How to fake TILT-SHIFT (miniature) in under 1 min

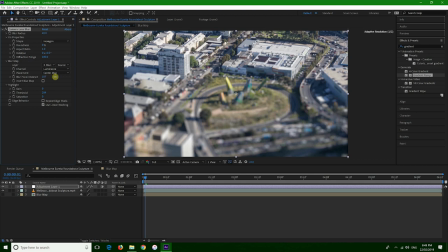248s
Now we can control the blur focus distance and the focus where we want. In this case, I would say just the middle. And that's it. I mean, we can, of course, give it a bit more life, so we can give it some levels.
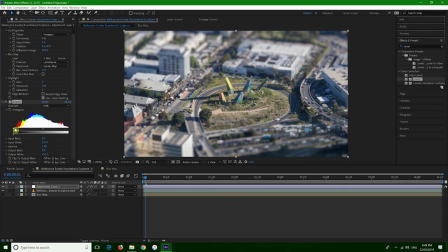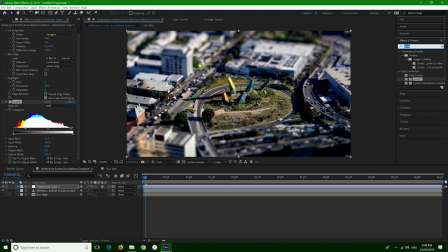278s
Probably too much. And some hue and saturation.
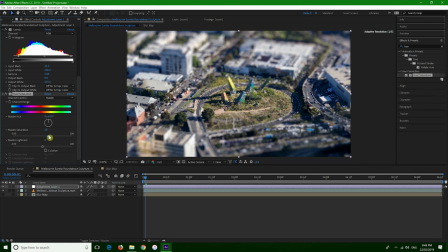291s
Just to make all the colors pop and looking a bit more like a miniature city.
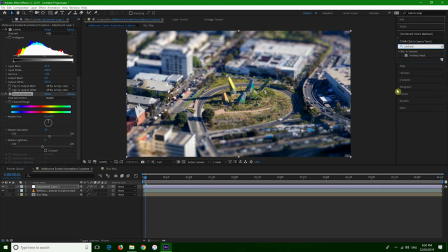303s
And then I usually just put some unsharp mask just so that the details are in focus, they pop up even more. Let's preview it. And I think the result is pretty cool.
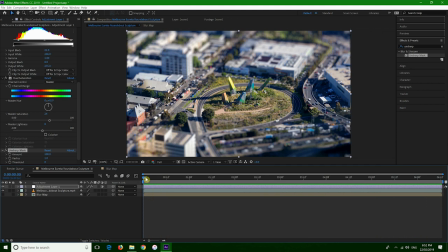323s
Another nice thing we could do is actually we can animate the focus part of the image. So we can just go at the beginning of the clip, for example. We can click the little clock on the blur focus distance, bring it down,
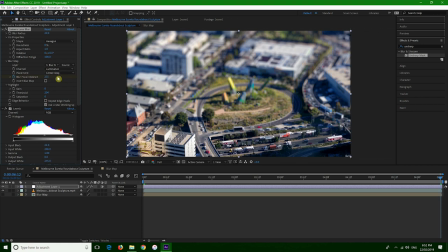344s
and then go at the end of the clip and move it back. This way we'll be able to animate the selective focus of the image, and it's something that it can be done with a normal tilt-shift lens.
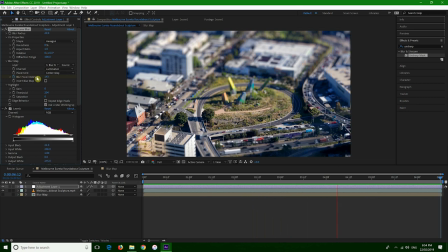359s
So this is a very simple technique that actually recreates very well the effect that you would get from the tilting part of a tilt-shift lens. But there is also another technique that is called small gantic. It is a bit more an advanced technique and will be probably part on another tutorial, but just to give you an idea.
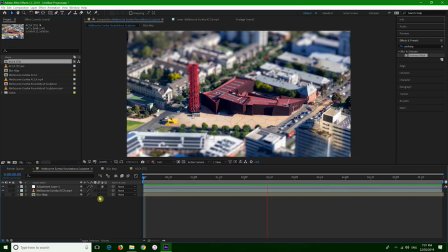379s
This is another clip done in exactly the same way, and I think it already looks pretty good, but it's not perfect. You can see the building in the foreground. This one, for example, it's in focus, but it shouldn't be.
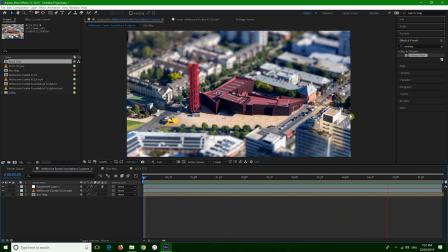394s
And the red tower is out of focus on the top, while it should be actually in focus. Have a look at this other that I prepared in a different way. It looks much better.
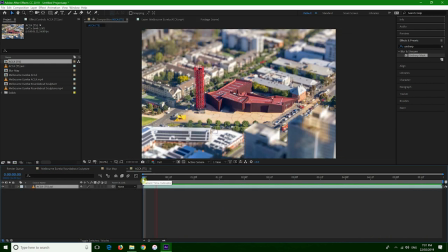408s
But this technique will be probably in the next tutorial. So I hope you enjoyed this quick tutorial, and please feel free to ask any questions in the comment. I've actually just released my new film, Tiny Melbourne, using this technique, so go and check it out. Actually, this is a little preview.